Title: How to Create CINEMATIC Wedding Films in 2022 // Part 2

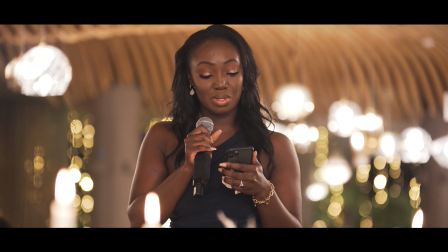Harvey, you have a huge chunk of my heart sitting next to you. She's been the jewel in our family's crown for so many years,
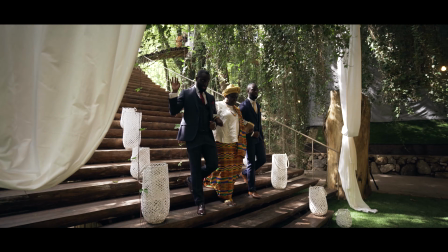and now she's being handed over to you to be the jewel in your crown for the rest of your life.
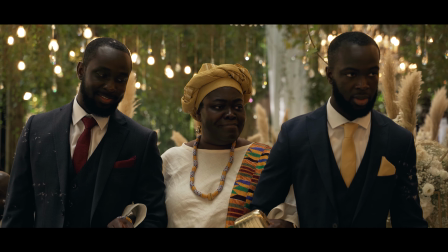You don't just trust anybody with a crown jewel. It's precious, so precious.
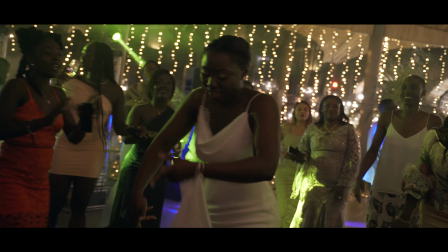But Harvey, we've been through our own journey, and I've seen you mature in your love for my sister. I've seen you become her anchor, and I've seen you love and protect her with a fierceness.
And a little bit later on in the film, the emotional stuff was out the way, and just to pick up the pace and the tempo a little bit,
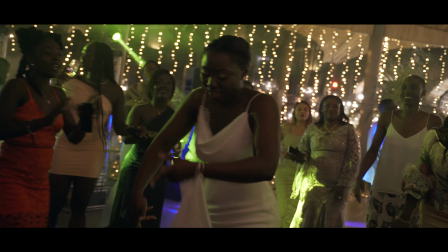another little change of the music just to get ready for the dancing and party shots.
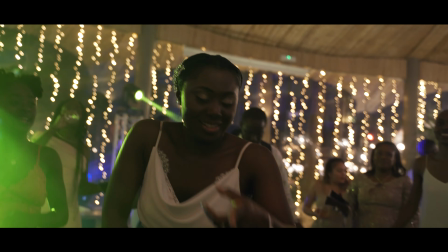So I actually use 3 different websites to get my music from, and at the moment I'm currently using Artlist, Epidemic Sound, and another one that I found which is Upbeat, and they're actually a free music website, so you can actually just sign up and start to get free music straight away, and they actually have a really good selection compared to a lot of other free music websites. And I've got affiliate links to all those 3 sites down in the description as well if you want to check those out.
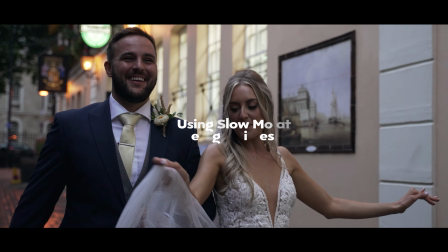So the next tip I want to give is using slow motion at the right times. Slow motion's awesome, but if you're going to use every clip at half speed or quarter speed,
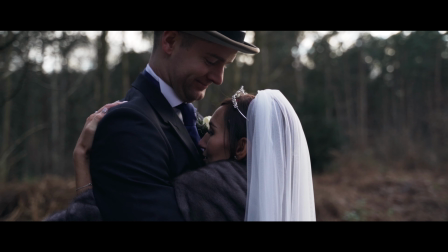then to be honest, it does become quite tiresome to watch, and the slow motion actually loses its desired effect, in my opinion. So I'll actually film most of my B-roll at either 50 frames per second or 100 frames per second, just so that I have the option then later in post to slow it down if I want, but generally I will only use the slow motion at certain times.
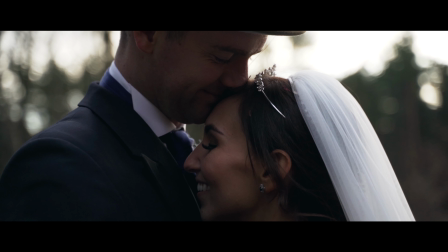It's great to have that slow motion option just in case you want to make a moment last a little longer than it normally would.
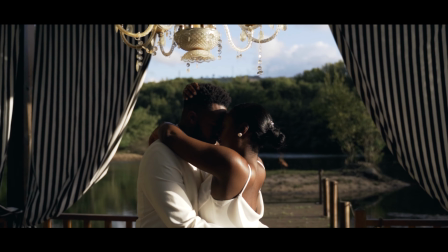So examples of this are the moments between the bride and groom during the portrait session.
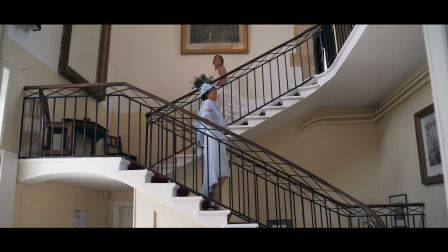I think those look really good in slow motion. Also moments such as confetti, obviously, they look really good in slow motion. First dance, first look between father and bride. All those moments I think is really great to show them a little bit slowed down, just to emphasize the moment a little bit more. I think slow motion and music tie in really well together,
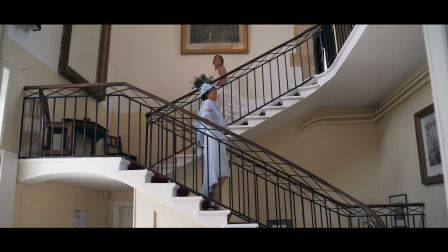because you might have some music that's quite low tempo and building up to something where slow motion works really well, but then for example having more up-tempo music for say dancing shots and then using slow motion during that doesn't work as well.
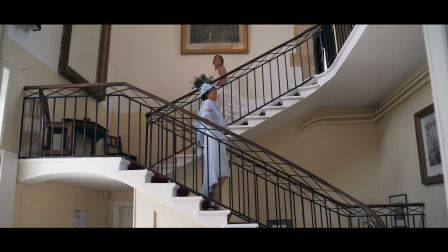I would say just go with the regular speed, the regular 25 frames per second, and having those dancing shots in a regular frame rate I think looks a lot better than having the slow motion, especially if the music is quite up-tempo as well. So the next tip I want to give is adding movement into your shots.
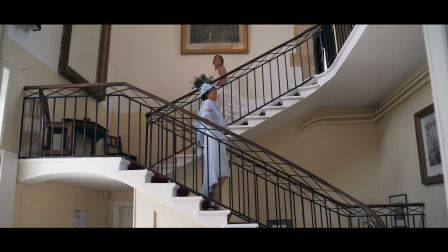Things I'm talking about are stuff like handheld movement, for example. It doesn't have to be on a gimbal, just some natural handheld movement. Gimbal shots are great, drone shots with a bit of movement orbiting around. Rather than having everything static on a monopod or tripod completely still, I think having a little bit of that movement,
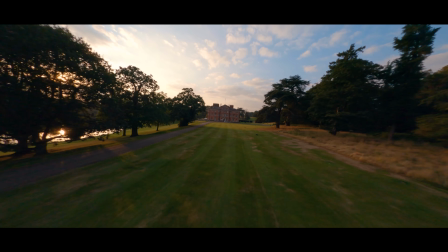either for example, like I said, dollying in or out, moving from side to side,
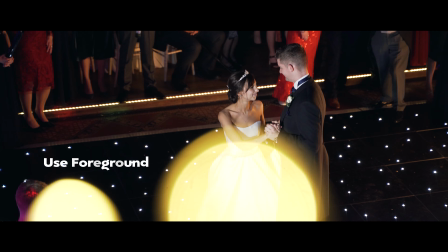whether that be handheld or gimbal, or possibly like for example when you're on a dance floor, rather than having just everything on a tripod zooming in, being on that dance floor almost rocking side to side, dancing with them, really gives more of an impact than just a static monopod shot,
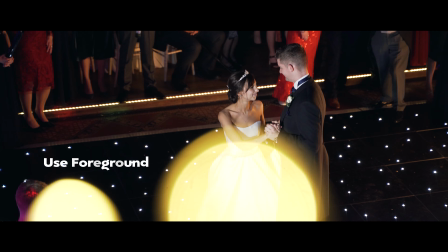because then you really feel like you're there with the bride and groom and the people on the dance floor dancing with them almost. Next tip I want to give is a general filmmaking tip, but I think it's really important for wedding films and event filming in general,
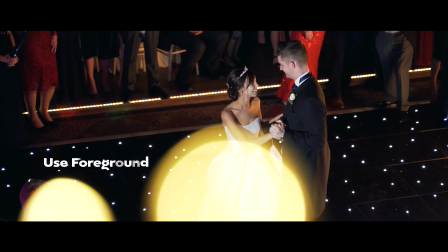is trying to use foreground to add some depth into your shots in general.
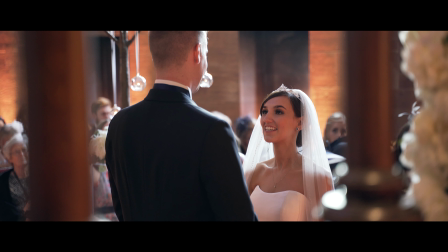Try to make them look a bit more three-dimensional with a foreground, middle ground and background.
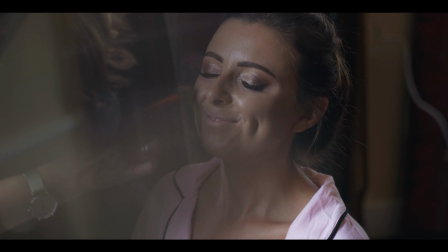This can generally help your shots to look a bit less flat, and when it comes to weddings, obviously there's no set, there's no shot list.
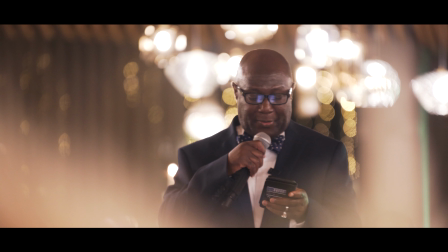You are the one with the camera, need to look for places where you can add foreground, and there'll be a lot of them.
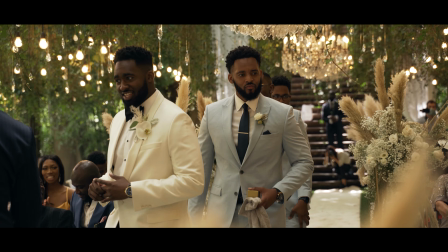You just need to keep your eyes out open, and this can really make your shots stand out and look cinematic if you can look for those things to shoot through to isolate bride and groom,
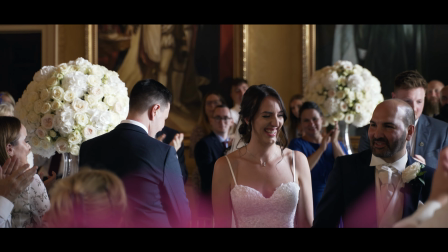for example. This, rather than having everything completely wide open and no foreground in the image, which can look a little bit boring and flat,
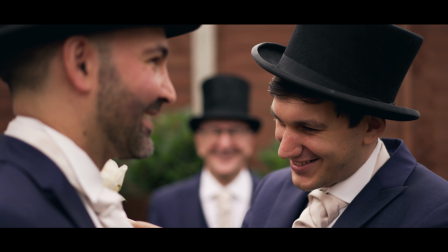just having that little bit of foreground that can add that three-dimensionality is something again that can make your films and your visuals stand out. Next tip I want to talk about is capturing a wide variety of angles. So I see a lot of wedding films that just capture everything from eye level, just standing up eye level and pointing the camera at what they see. And I guess in a way it kind of makes sense, because it's the most comfortable angle for us to stand, just upright and with the camera up at our eye level.
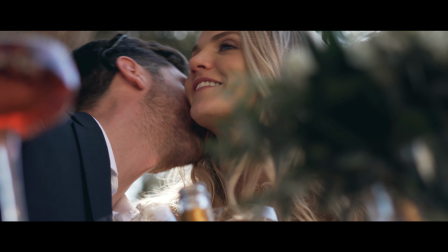But this is another thing where not changing it up can get a bit tedious, having everything at the same level, the same look. So I like to have, shots from a lower angle, maybe sometimes going high, especially when the bride's getting ready, because that's quite flattering.
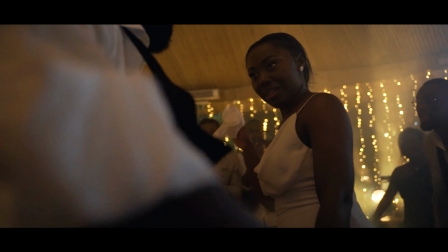And sometimes on the dance floor, shooting from low can look good, Dutch angles, just changing it up, mixing it up when you can, because everything just shot at the same level, at eye level, just because it feels comfortable is okay. But I think if you want to take it to another level, look for those different angles. So another tip for making sure that your footage is looking more cinematic is just making sure that you keep an eye on the highlights, because having very sort of bright,
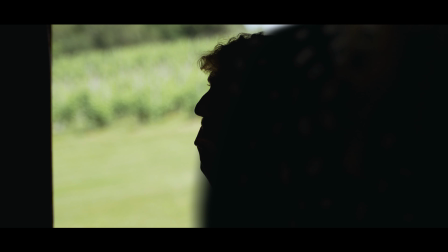overexposed highlights can make your footage look very video-like, whereas having highlights that you look after and make sure they're not too bright, you expose for the highlights so that you can see some detail in them, just means that you give your video a more of a cinematic movie type look,
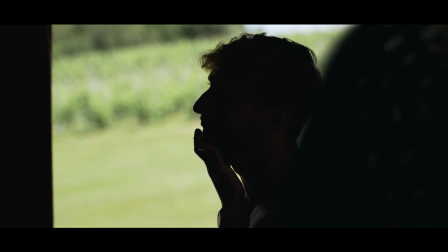because these days
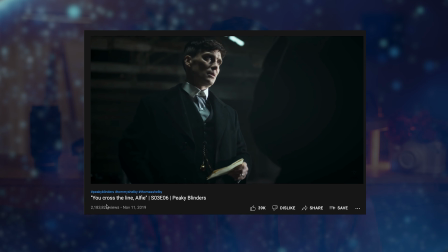from Netflix and all the films that are shot these days, they do generally tend to be a little bit more underexposed than overexposed.
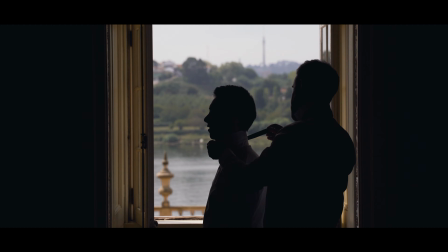So if you want to go for that sort of look, that kind of movie look, then yeah, just keep an eye on those.
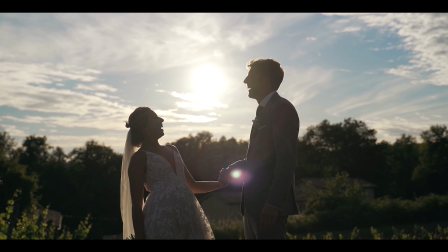Make sure that you're not overexposing anything, you're taking care of the highlights. Even if it means that you have more shadows in your image, it's not necessarily a bad thing,
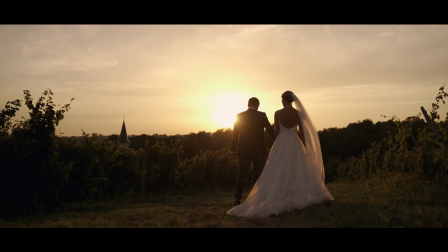because I think a lot of people in the beginning think that as soon as the meter on their camera starts flashing 2,
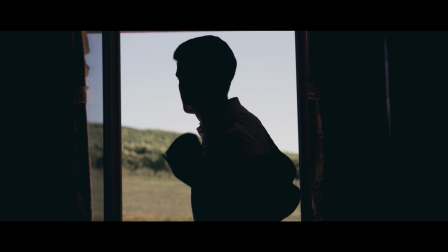-2, that they're in trouble, they need to bring up the ISO, or they need to really start to make sure their exposure brighter and bring up the whole brightness of the image.
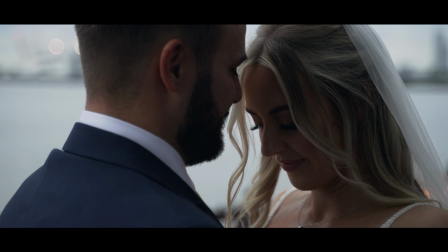That's not necessarily true. You can be at that -1.7 or -2 on the meter, and it's not a big deal.
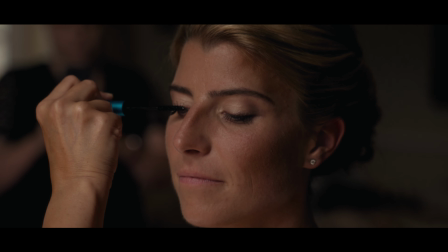As long as your shot is how you want it to look, the part of the frame that you want to be lit is lit, and the rest of it is in darkness and shadow, this is fine, and it actually looks quite cinematic. Okay, that's it guys. Thank you so much for watching these 2 videos. I hope it really helped you out. And if it did, obviously leave a like on it. That would be great. Subscribe as well for more future helpful tips and tricks videos. And yeah, I'm going to see you in the next video. Hope you have a great day. Have a great week. See you later.